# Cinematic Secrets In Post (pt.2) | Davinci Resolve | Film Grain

Thanks for coming back. This is part two of a two-part video on my advert, The Beat Goes On. We're looking at post-production. If you haven't seen part one, make sure to do that first. I've put a link right below, so hit that first.
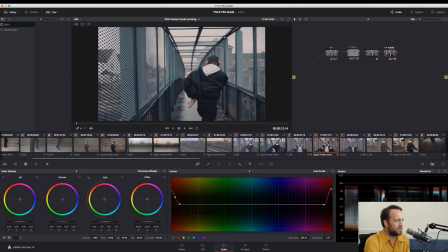Let's pick up where we left off. Here we go. This is a good example of using a power window.
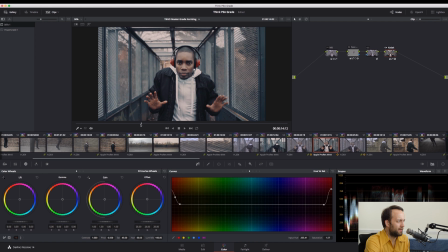So if we go into the middle of this clip here, the same logic as the clip before, Except now I've added also this face node, which as you can see if I click it off is making a big difference
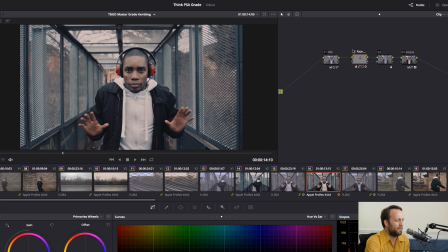To bringing back the exposure in Reese's face here So that's off and that's on and what did I do in that? No, well, I grabbed one of these which is a little power window and
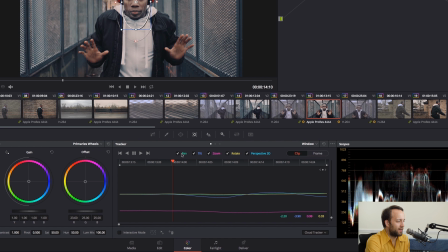I applied it to Reese's face and then I went to the tracker and what's amazing about this tracker is you literally just
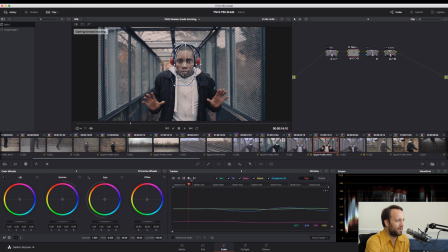hit play and And it tracks the face through the whole shot that quickly. And it's just one of the best trackers in the world and a complete lifesaver. Now I can take the actual tracker off. And if I click here, you will see what that was doing.
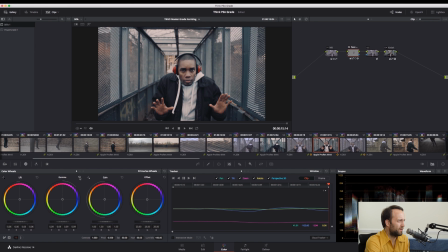And I think really it was just a case of pushing the mids here. So I've just hit reset so you can see that off.
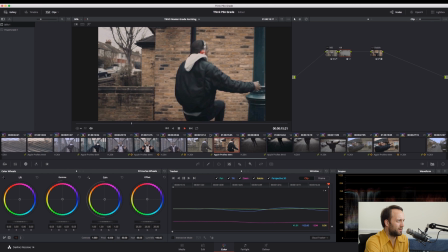And then undo so you can see what that was doing. and then that tracks all the way through the shot,
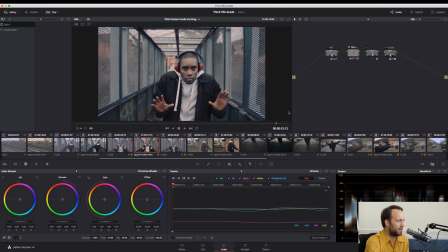which is just really great and it keeps his face nice and bright throughout the whole shot.
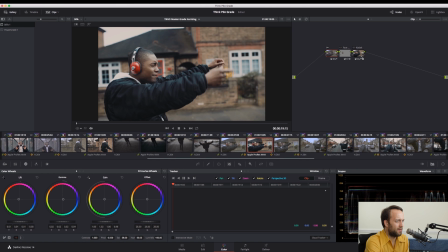Let's see, any other good grades to look at? Again, this is just a case of the LUT, a face tracker and then a bit of white balance.
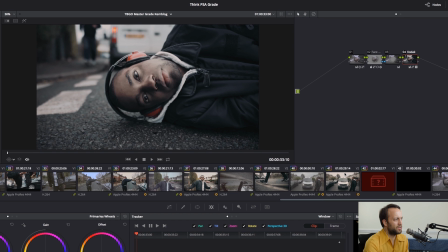Really, really simple stuff here. Last shot at the end here and I wanted this to be
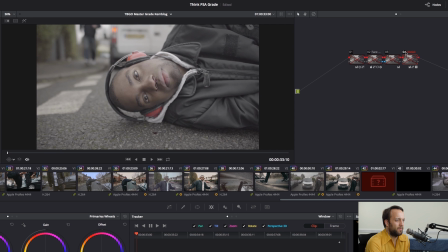um a bit more moody so what have we got we've got the lut and it was coming out very warm
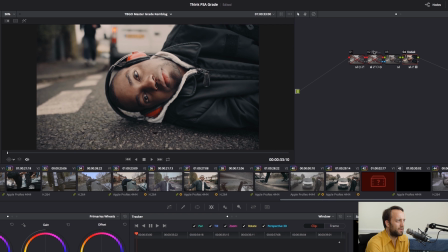so before that i then brought the exposure down again i did a tracker in the face and i basically pulled all the color out of his face so i thought that would be a cool move um because essentially he's just been hit and he's lying dead in the
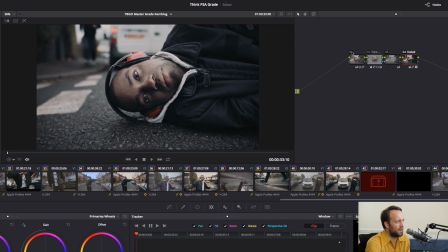road so what else is that and then the last thing that I had here was a white balance thing just to really cool it off and that contributes to the look overall. So that's the grade, so these are the LUTs that I used,
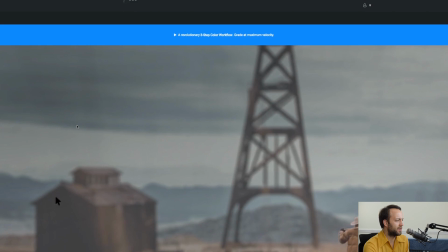Impulse LUTs,
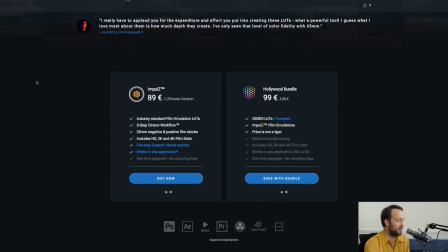fantastic and they are matched to the camera that you're using so it's very easy to chuck them on and sort of have a play around with with what works for you.
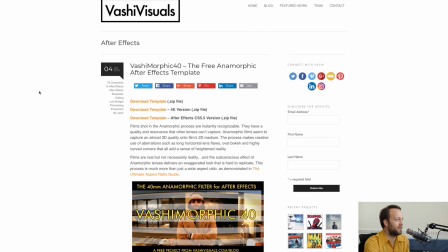Next up is the Vashi Visuals Vashi Morphic,
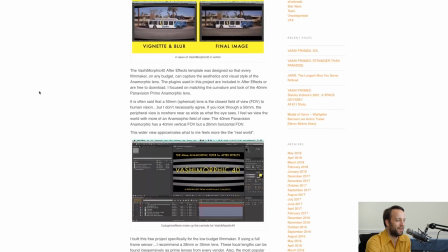sort of fake 40mm anamorphic bend After Effects plug-in.
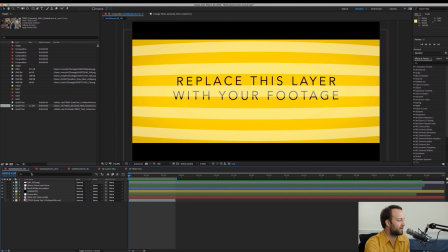Let's go straight over to that and here it is, it comes in in HD, in UHD, 4K. This guy does amazing stuff for the community and he's given this away for free and it's a really fantastic way to again take your spherical footage to another level.
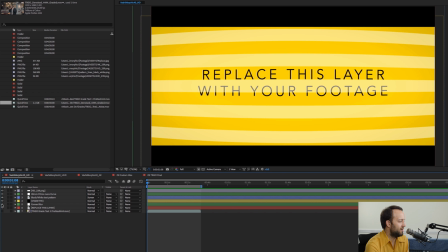I found that the preset was a bit heavy for me and so I tweaked it, But I'll just take you through different layers.